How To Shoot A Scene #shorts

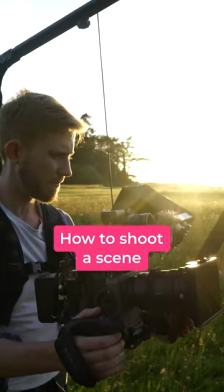[0:00]
If you find the idea of shooting a scene a bit overwhelming and don't know where to begin, don't worry you're not alone,
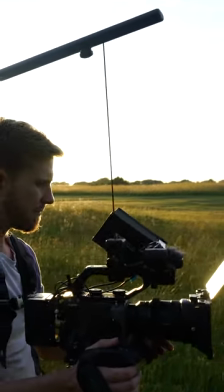[0:05]
it's something all filmmakers feel when starting out, but with practice it'll become second nature.
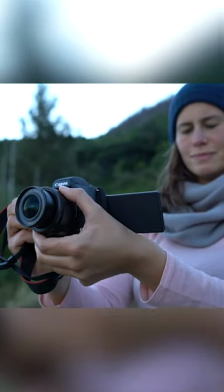[0:10]
So to start with I'd recommend just using one camera and following what's called the 5 shot rule.
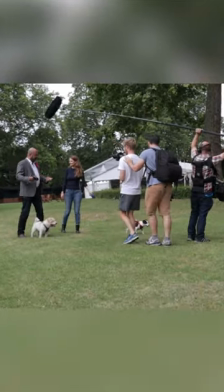[0:14]
This is a technique that was popularised by Michael Rosenblum who trained video journalist students at the BBC with this technique.
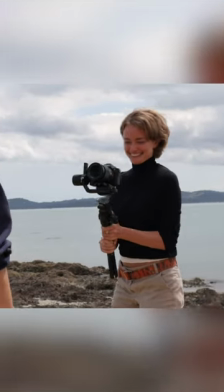[0:21]
So the 5 shot rule as the name suggests is where you film a sequence using 5 different camera angles.
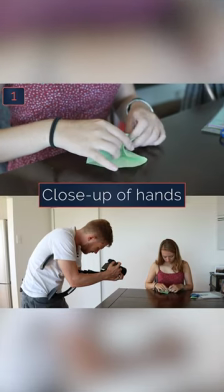[0:26]
So first up, you'll want to film a close up of your subject's hand to show what is being done. Then, you'll want to film a close up shot of your subject's face.
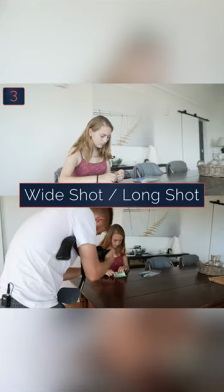[0:34]
Then a wide shot showing where the scene is taking place. Then an over the shoulder shot of your subject.
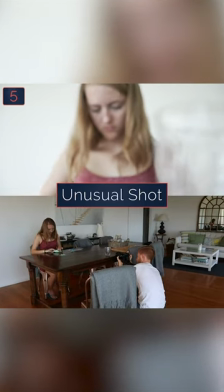[0:39]
And lastly, an unusual shot to show the scene unfolding. It's up to you what camera angle you use, just be creative with it.
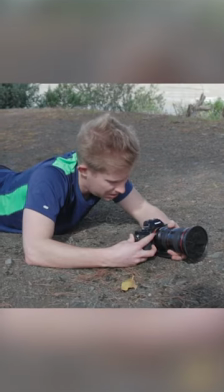[0:45]
Whether that means climbing up a tree to get a high angle, crawling on your belly to get a low angle or tilting your camera to get a dutch angle.
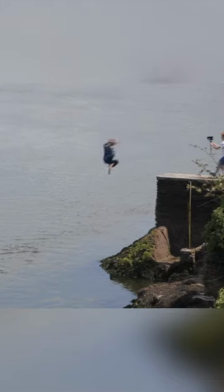[0:51]
Once you've mastered the 5 shot rule, you can add, subtract and mix up the angles you want to use. when filming a scene.